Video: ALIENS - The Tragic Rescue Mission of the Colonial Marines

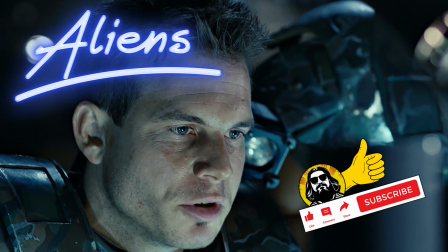Yo! Stop your grinning and drop your linen. Found them.
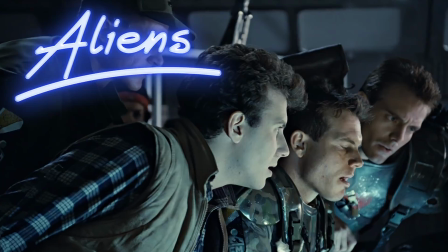Perhaps one of the most shocking scenes in James Cameron's Aliens was arguably the mildly abysmal plan,
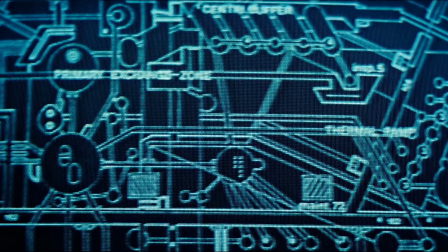but certainly very poorly executed search and rescue mission, orchestrated by the United States Colonial Marines.
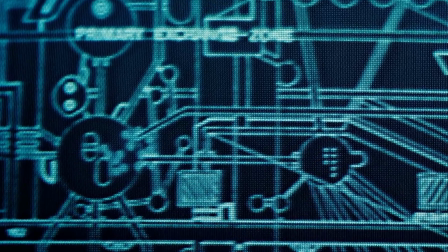This incredibly brave but ultimately hopeless operation was launched to seek out and rescue the remaining colonists on Hadley's Hope on
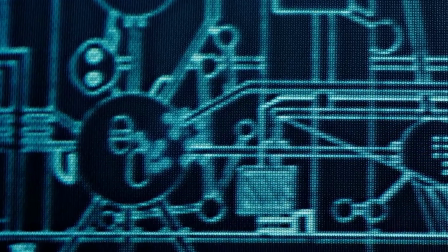LV-426, who were revealed by their personal data transmitters to be under the main cooling towers within the atmospheric processing station.
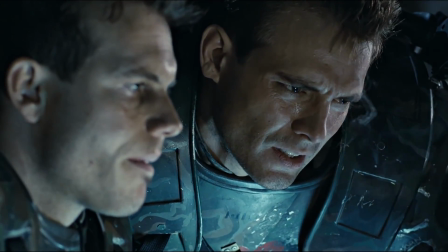This entire chapter in the film does a tremendous job of ramping up high
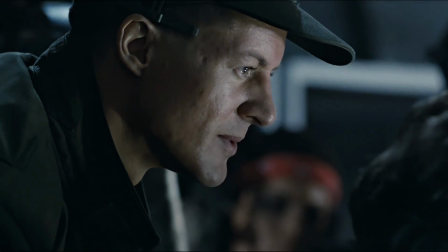levels of suspense while completely subverting the audience's expectations,
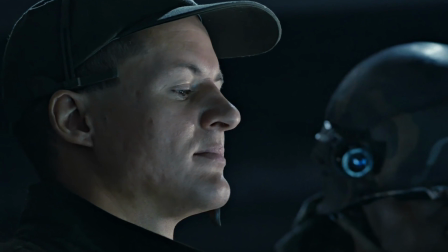as we follow these bold colonial marines unknowingly into the heart of the alien nest.
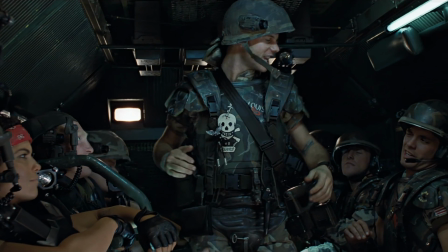What makes these latter scenes within the chapter so traumatising and also extremely
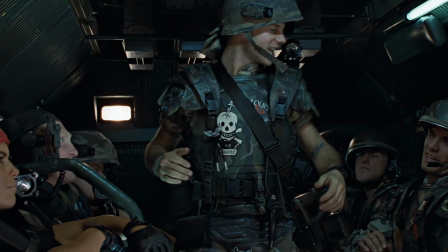frustrating is that in mere seconds we seem to go from bad to a goddamn shitfest.
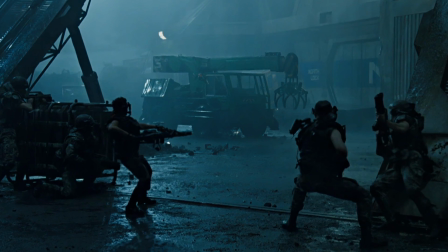How can this be? What went wrong? You cannot kill that many good guys off at the start of a film, surely.
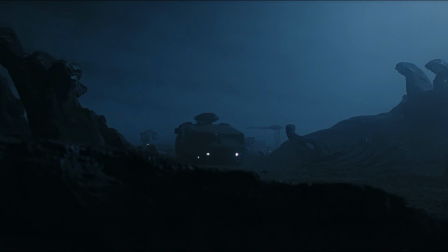Well, let's talk about it, shall we? Firstly, what I would have given to see that APC cannon in action, I tell you.
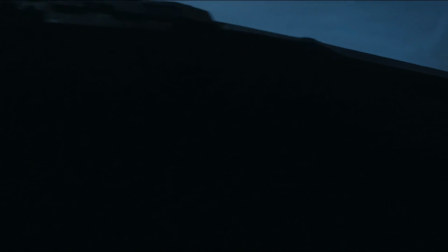What could have been, right? They could have set up shop on high ground and lured the critters out.
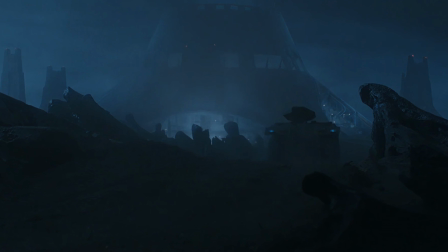We'll just put that down to budget issues perhaps, and the fact that it may not have made much sense to the plot, fair enough.
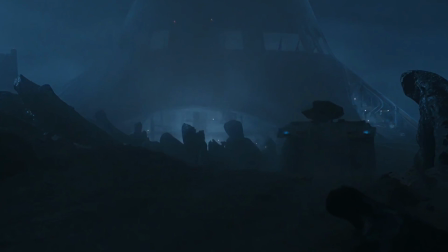I always loved how the monitor feeds displayed everything with this eerie sci-fi blue glow.
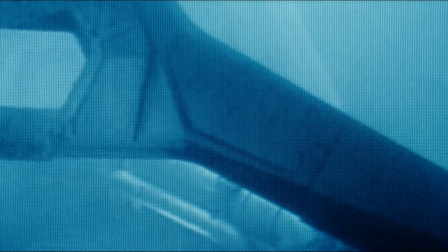Aliens has had so much criticism regarding the amount of film grain used and the fact that
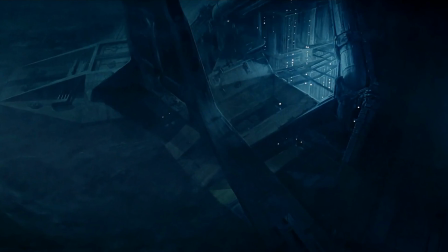much of the blue tone effects do not process too well with that amount of grain.
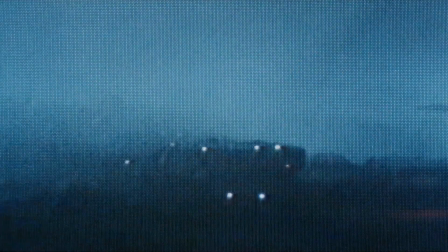They go on to describe washed out colours and blacks not truly being black.
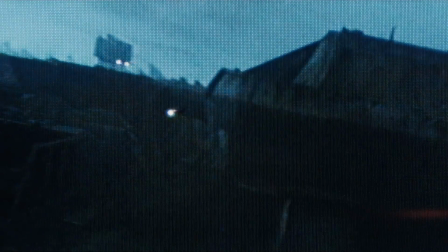Some folks feel the movie hasn't aged well because of this, but honestly it's never bothered me as time goes on.
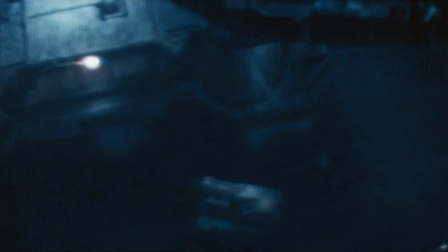I've always been of the impression that it lends so much charm and character to these scenes that just makes them even more spooky and foreboding.
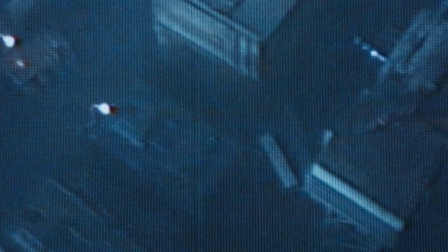This method is so much more appealing to me than what we see nowadays with this crisp and
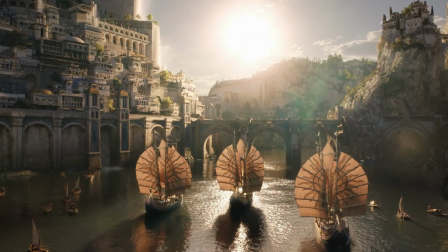clinical style of shooting films in a digital format that just looks absolutely lifeless to me.
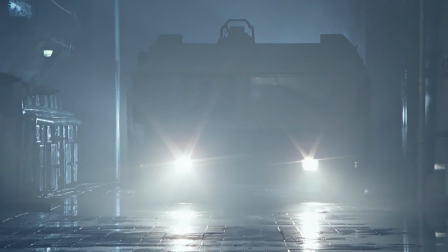Let me know what you think, am I right? So the manner in which these Marines deploy and progress their way through the
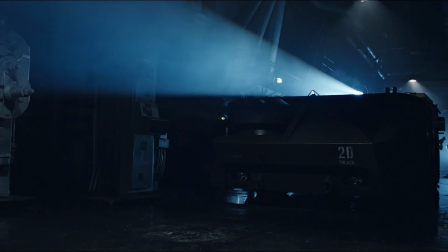subsystems is almost like the movie decided to flick on an integrity switch.
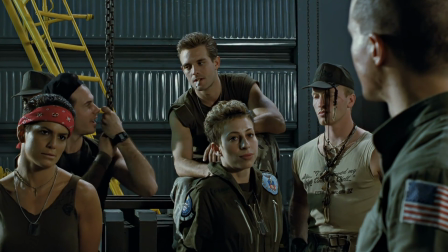We'd seen them goofing around many times before this on board the Sulaco, and now we were watching them suddenly adopt a different mentality.
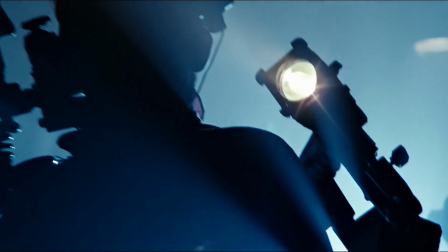Remembering their training and taking the mission seriously was a sudden wake-up call we
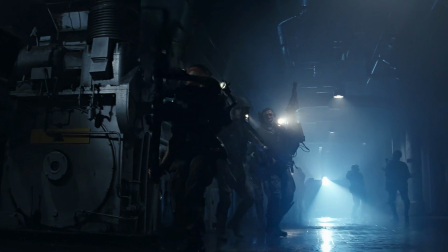needed to remind us that we were watching an alien film and the stakes were dangerously high.
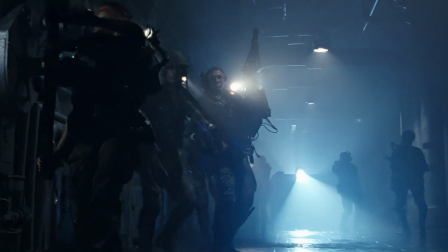The reason why I mentioned before regarding these scenes and their ability to subvert audience expectations is that we are lured into a false sense
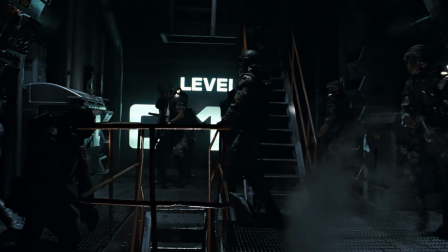of security as we watch these seemingly elite troops with their state-of-the-art badass weaponry making their way into the complex like it's just another bug hunt.
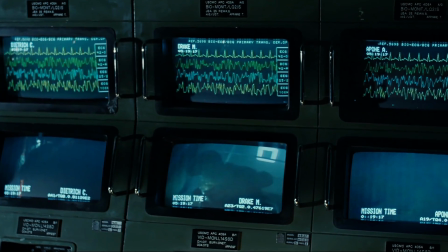Simply another day in the Corps for them. As the tension and suspense grow naturally in the build-up to this chapter's climax,
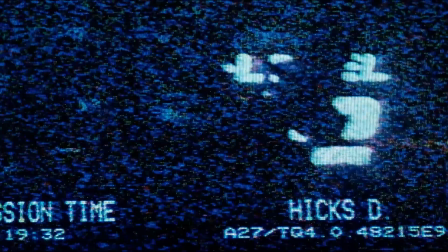I think having placed the audience in the bubble of a false sense of security only adds to the confusion,
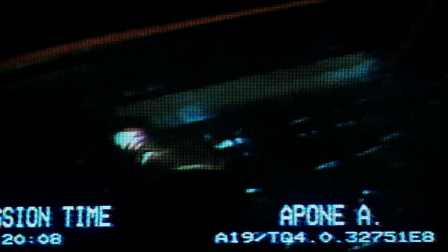despair and heartbreak of what will soon happen.
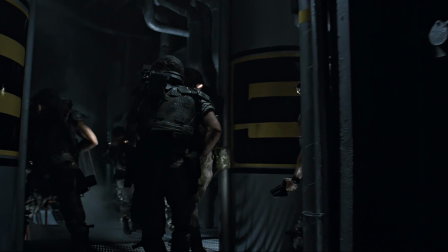Between the sounds of radio static and footsteps, you can distinctly make out the beating heart of the station.
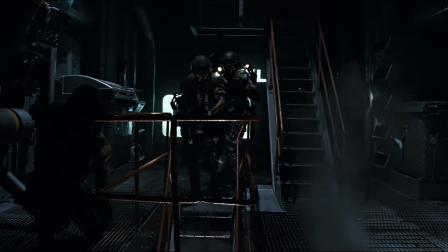You got the point. Hicks, watch our tails. Nice and easy. Those corners.
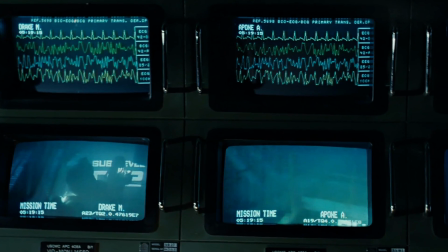The pulsating of electronics and machinery still very much in use adds much character to the surroundings and just makes the place feel alive.
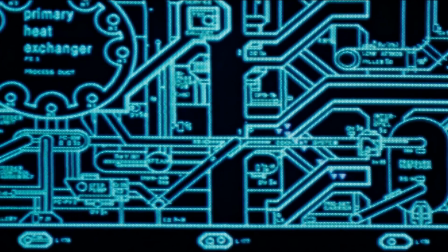I have always found it a horrifying sight on the scanner display when we can clearly see the body count
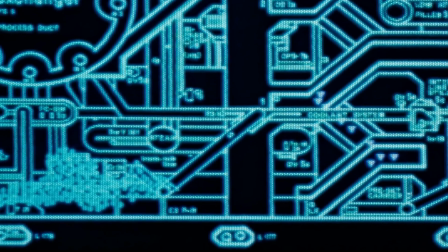difference between the Marines versus what essentially are unknown targets at this point.
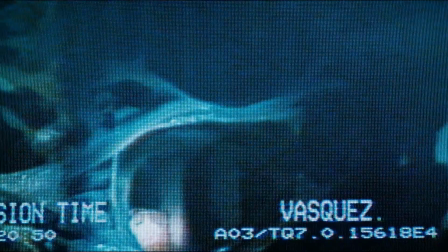After all, they are looking for the colonists, almost like the other entities that boast a stature of 7 foot,
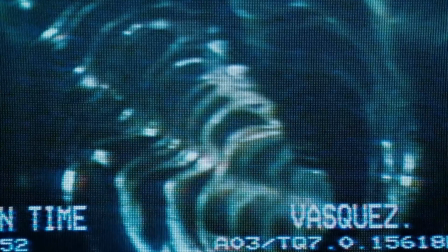having acid for blood, sharp teeth, claws and a deadly tail all covered with an exoskeleton were sort of an afterthought,
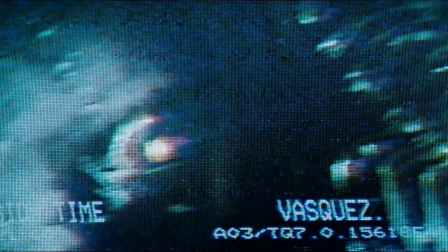you know.
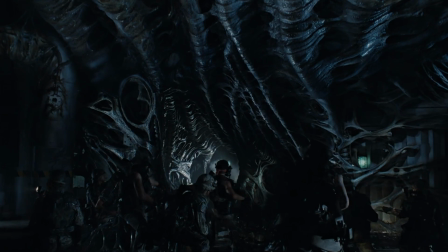It is possible that the crew did not take the threat as seriously as they should have, which we know now was a mistake that cost them dearly.